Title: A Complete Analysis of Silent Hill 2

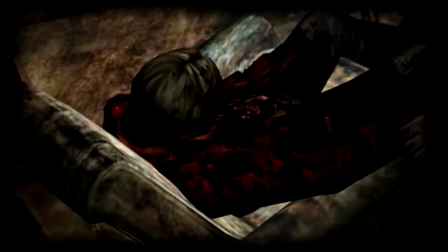980s
It's here we see the doppelganger of James, the body slumped in a chair, a hint of James's future in the hotel,
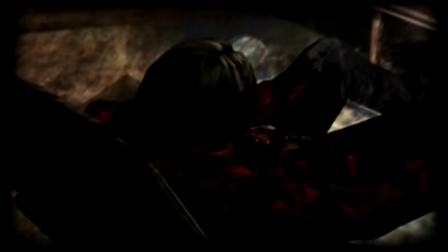986s
but it also likely represents him at home slumped in front of the tv missing his wife lonely
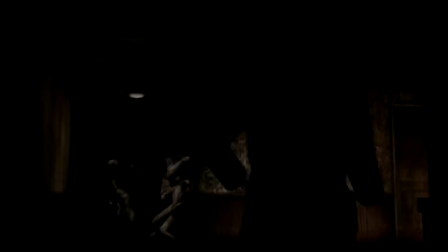993s
and depressed most significantly the two instances in which pyramid head seems to abuse monsters both occur in the apartments once he leaves the apartments pyramid head is never again seen behaving that way though james sees him multiple times before the end of the game what do these scenes of depravity symbolize has james entertained these thoughts or acted on them pyramid head's behavior towards the monsters may reflect upon James's murder. Whatever she said aloud to herself, she never did ask James to do anything and can be seen struggling against him in the tape. The abuse Pyramid Head acts in symbolizes both James's act of murder and his repressed desires, which were tied into his pain and perhaps his motive for killing his wife.
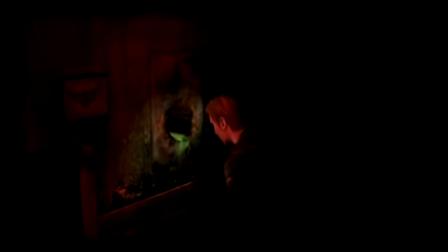1039s
The most peculiar room in the apartments is arguably the butterfly room, which is filled with bugs and strange lights and a hole which James must reach into.
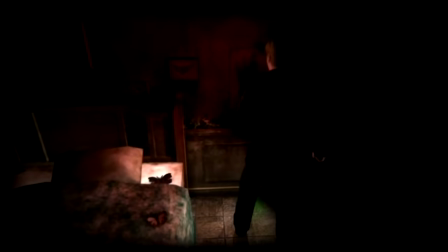1048s
Butterflies have particular significance in Japanese culture in relation to death and the afterlife, and can be viewed as bad omens. Maria has a butterfly tattoo, and this butterfly-filled room is a dimly lit bedroom.
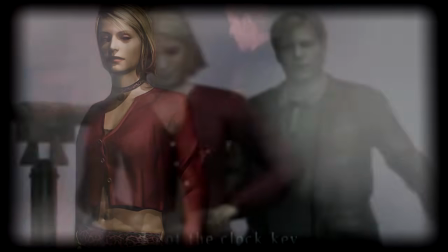1062s
The connection here could easily be seen as a warning that Maria and James'
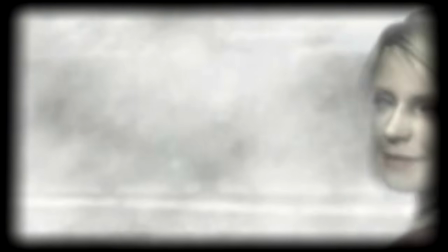1066s
repressed sexuality manifesting itself towards her are dangerous and could lead to his downfall.
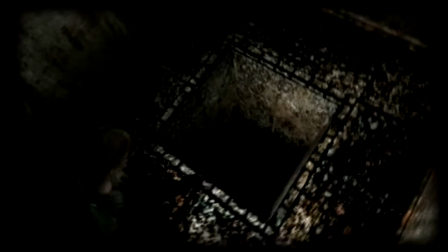1074s
The hole is a small foreshadowing of the dark pits James will leap into later.
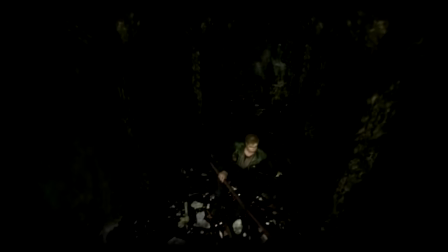1079s
All of the holes which James encounters represent his situation. To move forward, he must use them, but he cannot see the way forward through them. Once he jumps down a hole, it is impossible to move back, much like how it is impossible to unlearn the truth once it is known.
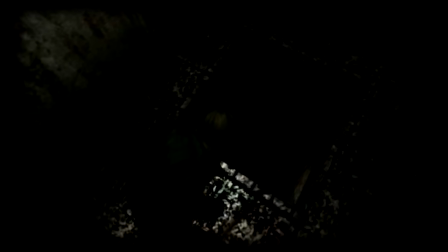1095s
The holes are representative of the fact that learning the truth will probably destroy James, but that he must continue moving forward towards the truth, because it is impossible to turn back.
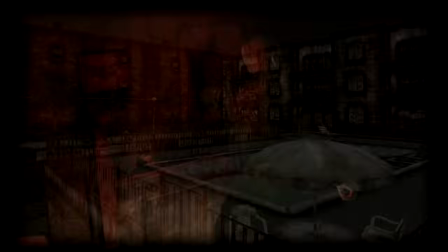1109s
The apartments see the player introduced to nearly all of the most essential players in the game, save one.
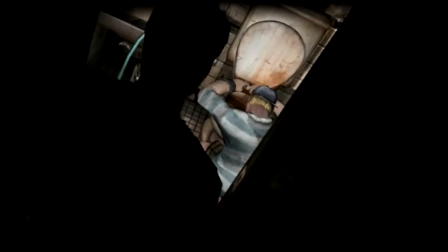1117s
Maria will appear after the player leaves this area, but Eddie, Laura, and Pyramid Head all appear for the first time,
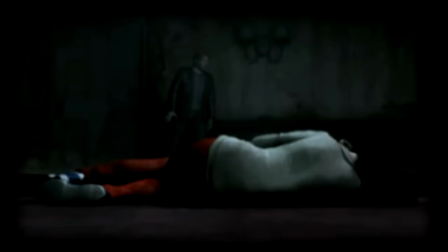1125s
while Angela will return for her second appearance, establishing for the audience the central cast of the game.
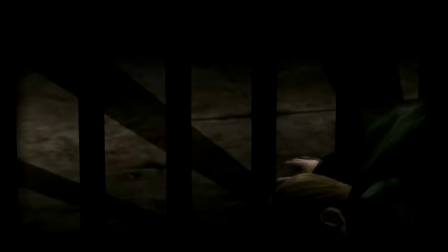1134s
Laura's appearance is short. Her name is unknown, her face hard to see, yet she leaves a powerful impression. Attempting to reach a key leads to the girl stomping on James' hand and kicking it away, stalling his progress for seemingly no reason. She laughs at him before running away.
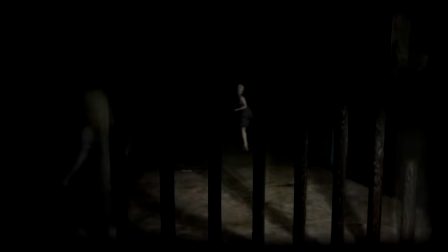1155s
The girl appears almost as a trickster and a disturbing figure in a town full of monstrous killers.
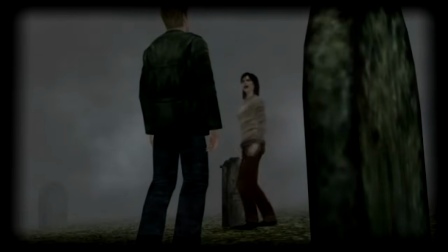1162s
Eddie and Angela are at least full-grown and possibly armed.
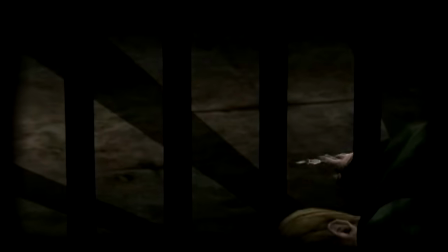1167s
This little girl appears fragile, yet so far has presented the biggest obstacle to the player of anyone we've met.
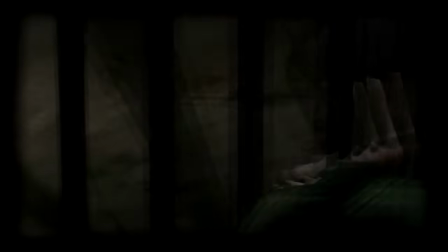1175s
She has set herself against us, and we won't fully understand why for some time.
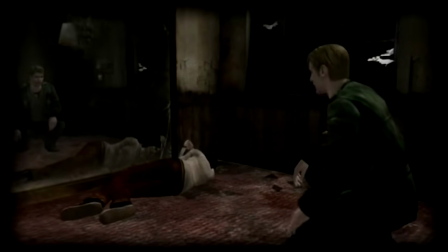1182s
Angela's second appearance is one of the most profound and famous scenes of the game.
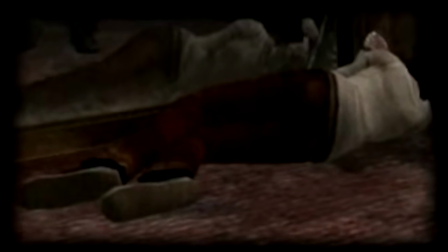1189s
She's lying on the ground, a vulnerable pose, appearing to be contemplating a bloody knife.
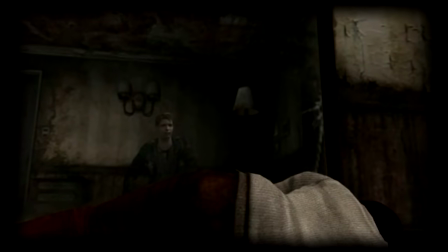1195s
It's the first we've seen of this object, and it seems to be connected to her change in behavior.
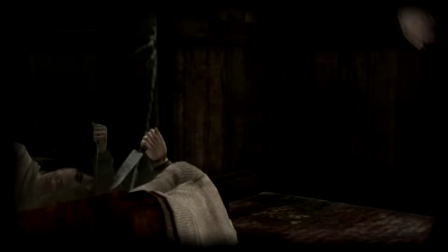1202s
She was anxious, somewhat distant in the graveyard. Here, she is far more confrontational and willing to speak her mind.
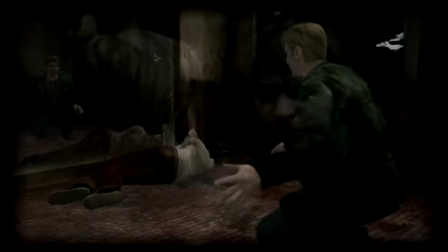1211s
It's hard not to think of the scene in the bathroom watching this scene. Mirrors have played such a major part of the environment thus far.
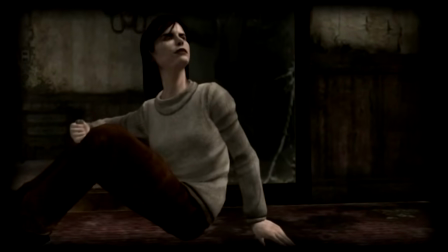1220s
In an interesting way, this scene seems to be a reversal of the first, where James was putting on his false face in the bathroom.